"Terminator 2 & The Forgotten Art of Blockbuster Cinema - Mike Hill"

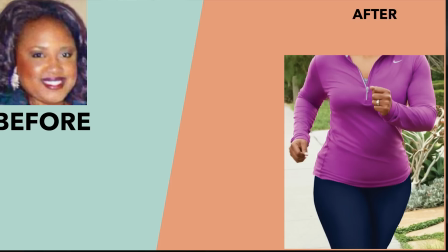(29:02)
I go on holiday to visit storm drains and generally geek out. Now imagine you're going through a weight loss program and you want to show your transformation.
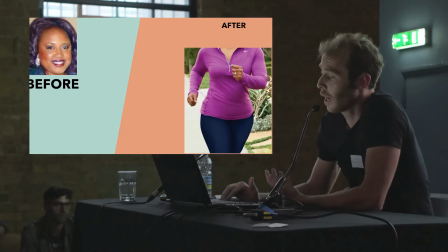(29:10)
You don't show a picture of your face and then show a picture of your body to show before and after.
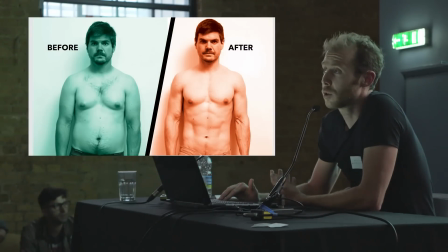(29:14)
You do this. You cannot recognize transformation unless there is similarity of context.
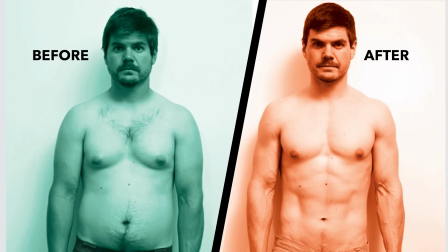(29:20)
And that's what Cameron is doing intentionally to allow you to see John before, John after.
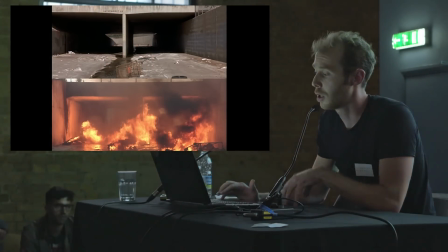(29:25)
John baby bike, John man bike with father archetype. So the beginning of that scene, John's a boy on a bike.
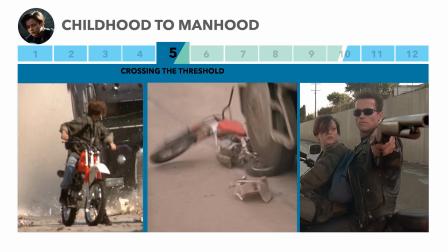(29:33)
The middle, his bike is crushed, end of childhood. At the end, John's looking up at this slightly unusual character that's just basically saved him from certain death.
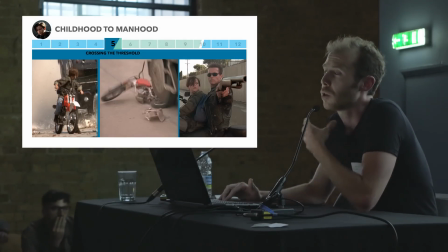(29:40)
So your brain is digesting this at the speed of light, because your unconscious is infinitely more powerful than your conscious brain. Now, if I ask you to remember information about a story, you'll remember it for years. If I ask you to remember a 7-digit number, you will forget it within 10 seconds because the digit number is part of language,
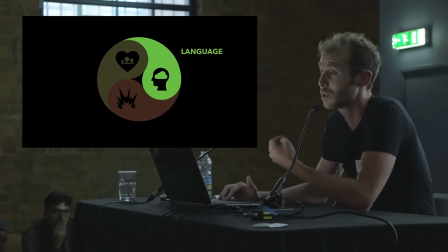(30:00)
which is in the neocortex, and the neocortex is not very good at retaining data.
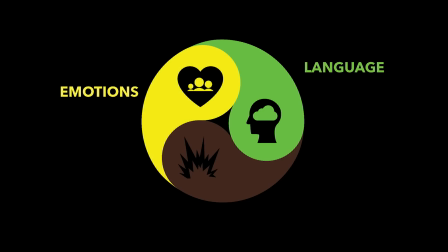(30:04)
However, it does retain information that pertains to the limbic system, to emotions, and to physical action because those parts of the brain are the oldest. They are built to be active all the time, whether or not you're conscious of it.
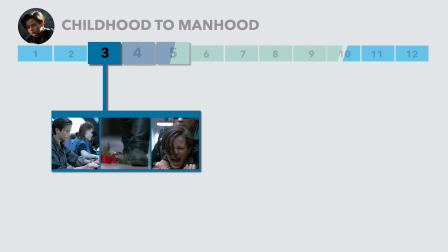(30:16)
So in the first scene, it's John playing video games in an arcade, being a true child.
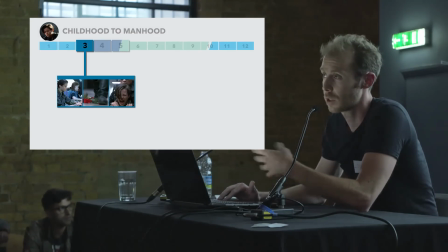(30:22)
Then that ends pretty badly with the Terminator crushing the rose. John's afraid.
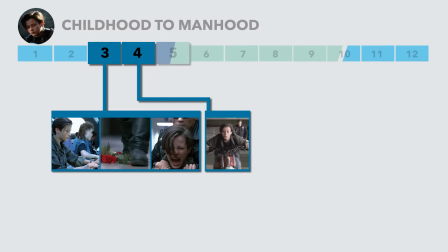(30:27)
He makes a run in the refusal of the call. And in the third scene, the crossing the threshold into the special world of manhood, he is on his baby bike.
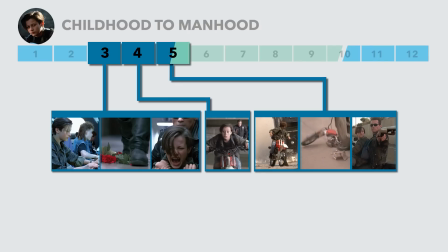(30:35)
That baby bike gets crushed, and now he's under the guidance of this
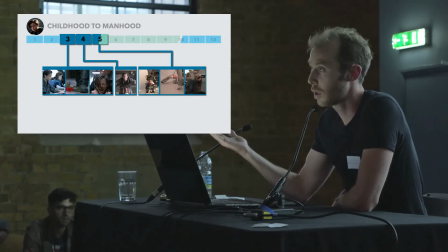(30:40)
mythological warrior, as it were, in the form of a cyborg from the future.
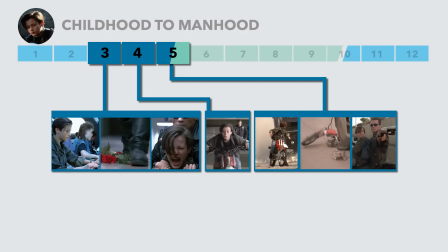(30:45)
So I'm now going to show you two scenes. The first scene happens before any of that sequence actually took place.
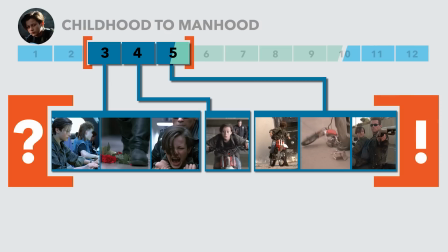(30:52)
And the end of the sequence will happen to basically close off the sequence.
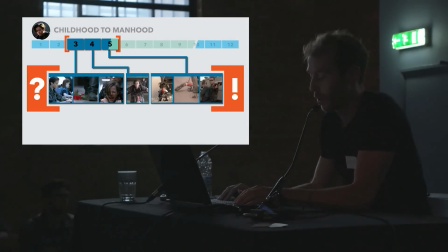(30:57)
Now, how this works is with a psychological principle, but I just want you to watch this next scene, and I want you to consciously ask yourself something you would never do while watching a movie. What questions does this scene raise in your mind if you've never seen the film before?
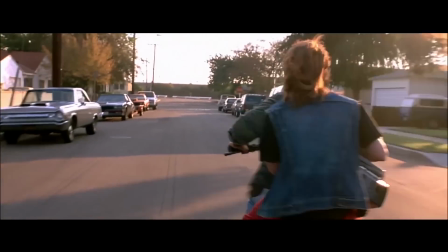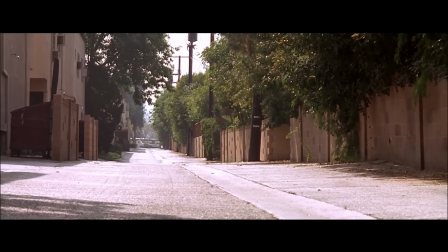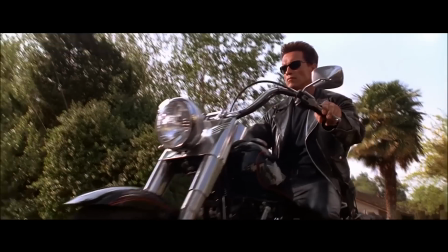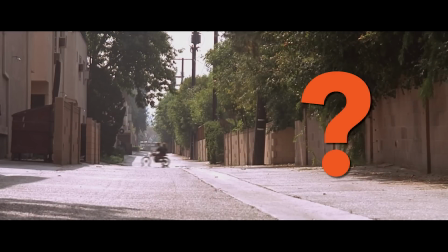(31:29)
Questions your unconscious brain asks, why is this Terminator looking for John and who sent him and what's he going to do?
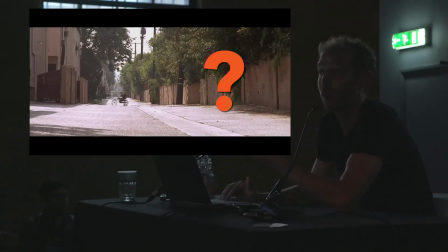(31:34)
Now I want you to see what happens when Cameron finishes the sequence in the storm drains. Watch where he takes us to give closure to those questions.
Okay, time out.
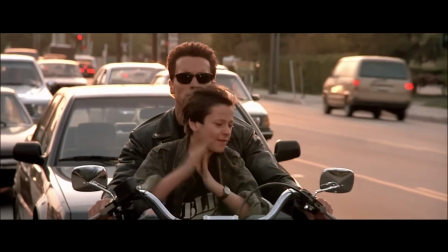(31:44) Stop the bike. Time out. Come on, stop the bike.
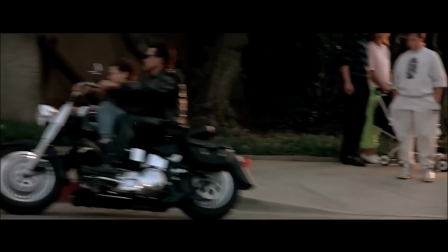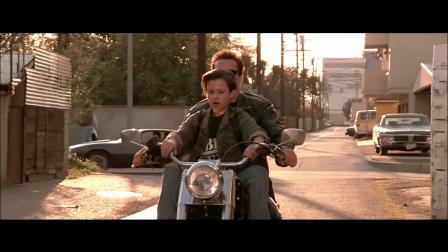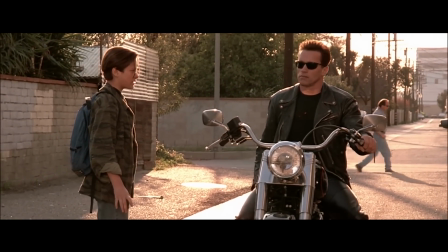(32:02) Now, don't take this the wrong way, but you are a Terminator, right? Yes. Cyberdyne Systems Model 101.
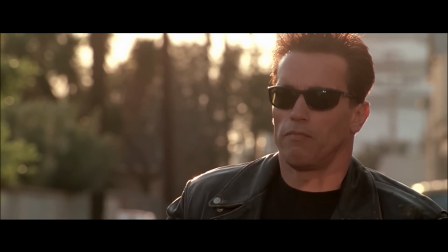(32:08) I'm a cybernetic organism, living tissue over a metal endoskeleton. You're not here to kill me.
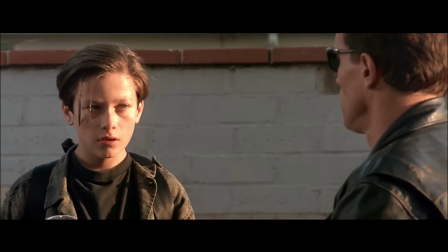(32:14) I figured that part out for myself. So what's the deal? My mission is to protect you.
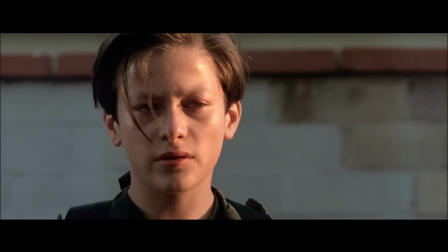(32:22) Yeah? Who sent you? You did.
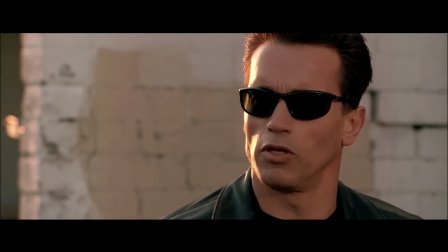(32:27) 35 years from now, you reprogrammed me to be your protector here, in this time.
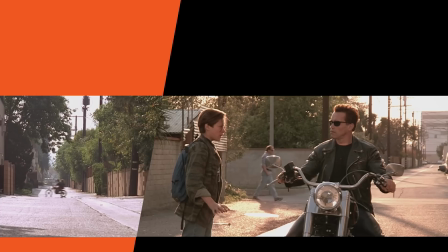(32:33)
So in the first scene, the unconscious question is raised, why is the guy looking for John? And in the second scene, we get the answers. Why is he looking for him? Because he needs to protect child John.
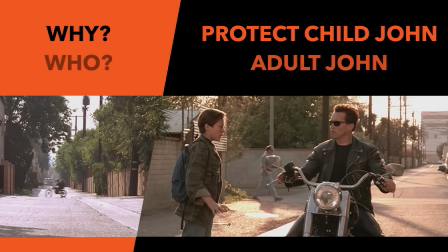(32:42)
Who sent him? Adult John.
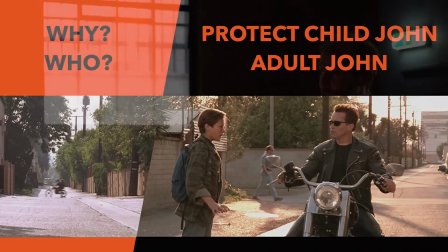(32:44)
Now, the exposition is invited because unconsciously, we've raised that question ourselves and now we're looking for a conclusion.
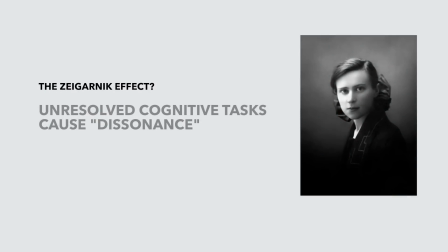(32:51)
So the reason this works is actually a psychological effect that was discovered by a Soviet psychologist called Blumer Zeigarnik,
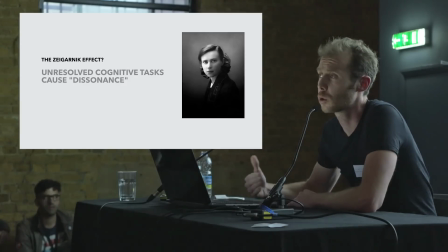(32:58)
that unresolved cognitive tasks cause dissonance. They make you basically... It fractures your peace of mind, which is why when you forget someone's name, for example, you're walking down the street and suddenly it pops up in your head because your unconscious is trying to solve the problem.
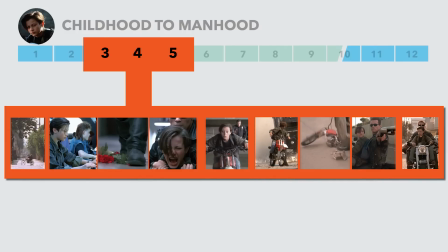(33:12)
What we just saw was a sequence, a crafted, beautiful sequence of action that pushed constantly the story forward, pushed the development of the character forward. It pushed everything forward. From the beginning, where we have an unconscious question, all the way through to the end, it's constant visual metaphor.
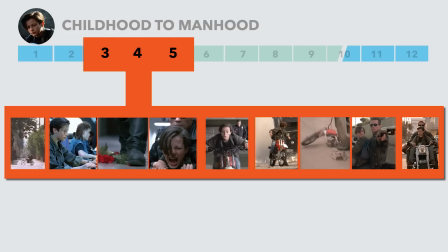(33:30)
It was simple visual storytelling done in the best possible way. So what we just saw is basically biological, physical action sequences representing social transformation told through metaphor.
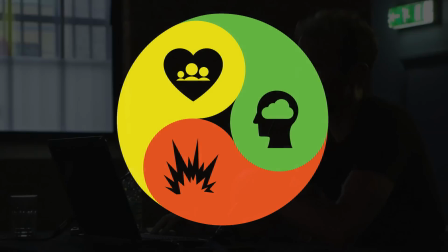(33:44)
This is activating all three sections of your brain. It's not just noise. It's not just big explosions. They're very calm action sequences when you think about it, but they affect us because we realize the social relevance of them.
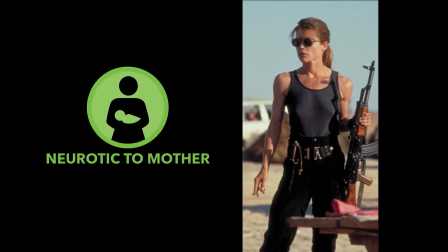(33:59)
So we've just looked at John, who's our child archetype, and now we're going to jump the tracks and look at Sarah,
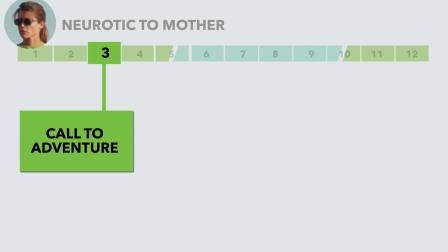(34:05)
who's her evolution as a character, and see the visual storytelling that's happening here.
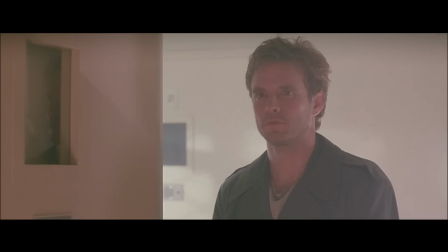(34:10)
Now, we're going to look at the call to adventure. I'm just going to show you the clip.
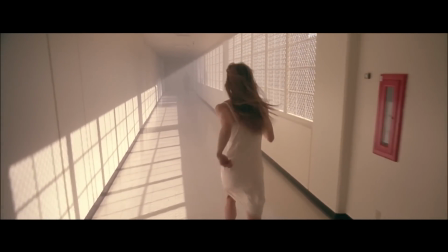(34:12)
And her call to adventure happens with a dream sequence where she's in a mental institute and she's having a dream where she's visited by John's father who was murdered in the first film.
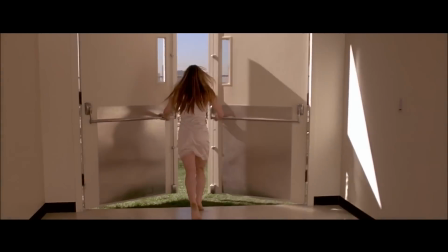(34:21)
So she runs down this dream sequence and she gets outside and we have a dualistic scenario that relates to her archetype.
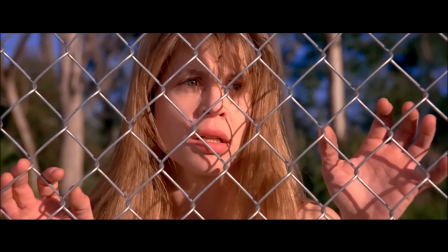(34:28)
So she's had to be the father archetype for John for his entire life because Kyle dies in the first film and she has to raise him to be a military leader.
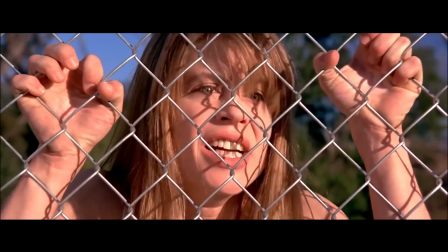(34:36)
But she's been locked out of ever having motherhood. So in this simple dualistic scenario,
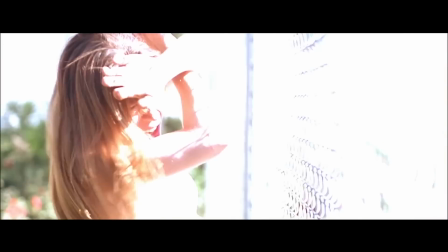(34:42)
she's looking through a wire fence at children who are about to be burned by Skynet and no one can hear her scream.
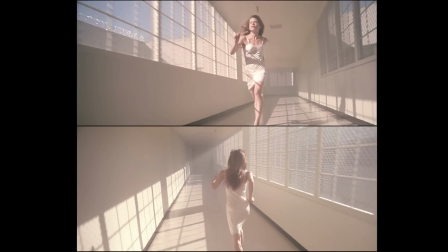(34:48)
Now, this is important because when you see the next scene, you're going to see some similarities with the scene architecture between John's call to adventure and Sarah's call to adventure that your neocortex saw,
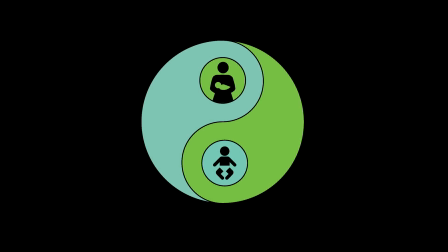(34:59)
but you didn't.
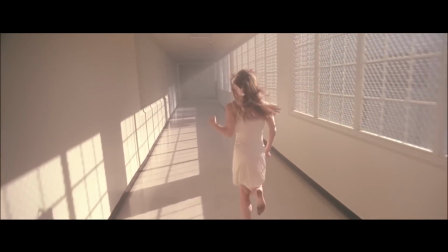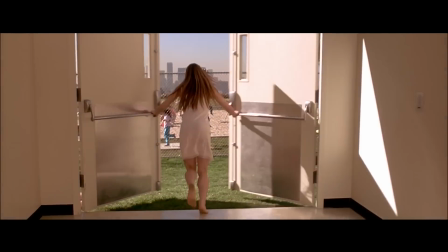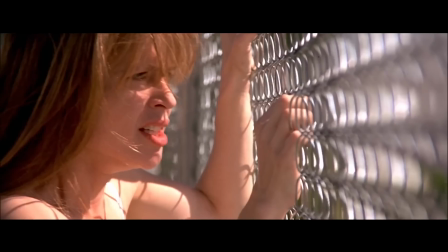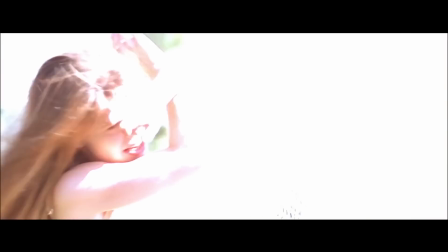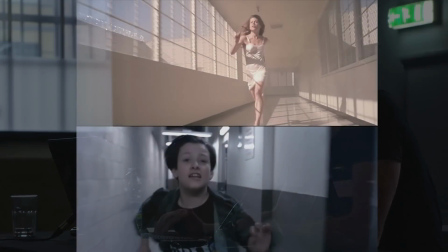(35:29)
Your neocortex is looking for patterns, and it will look at it through the context of a scene, the cinematography, the sound effects.
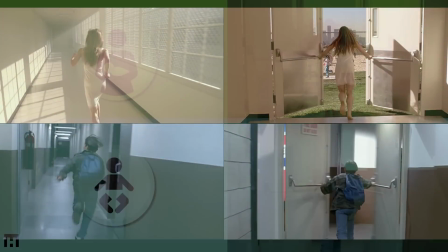(35:36)
It's all going in there, and it's being looked at and filtered for patterns and associations.
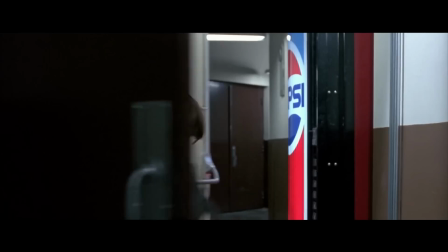(35:41)
That's the main function of the neocortex. And Sarah's nightmare is coming to the end of that hallway, opening the doors, and seeing Skynet kill children.
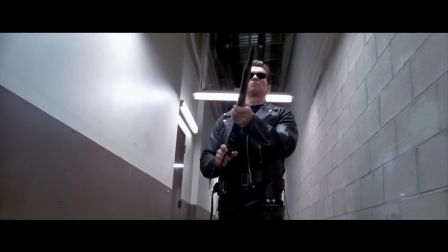(35:49)
And in John's sequence, he runs to the end of the hall, opens the door, and he finds Skynet in a completely different form. So if we move to the crossing the threshold for Sarah, you're going to start seeing some similarities with the scene architecture again.
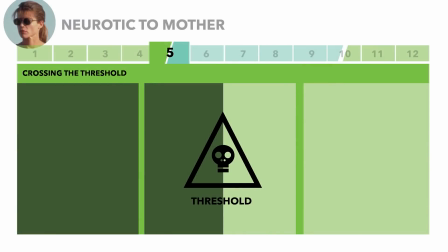(36:01)
We're going to do the same thing. One scene is the primer, then the threshold, where there's a symbolic rebirth, and then taking through to a payoff. So this is the first scene of the Terminator and John going to get Sarah from the Mental Institute.
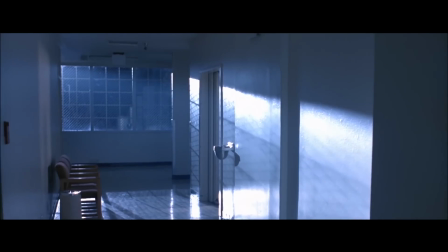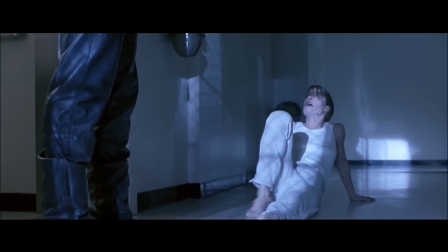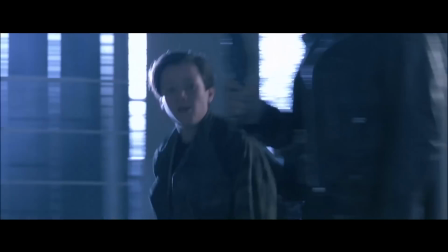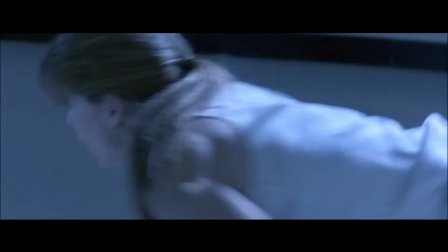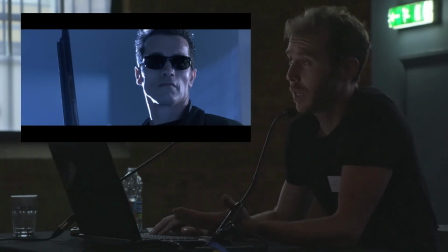(36:51)
See how sunglasses can be a symbol for the character, and the entire scene that we're about to see is driven by one single prop, sunglasses.
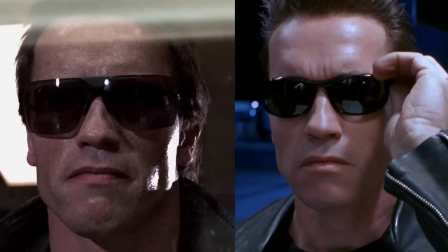(37:00)
The sunglasses don't look at what they are, look at what they mean to the character. Now, the Terminator puts on the sunglasses at the beginning of the film, and it seems like a gimmick.
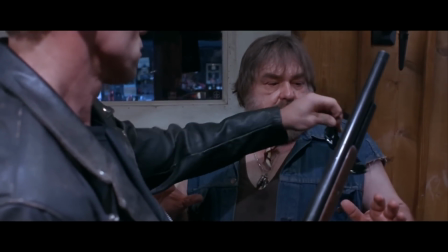(37:09)
He takes the sunglasses off the biker.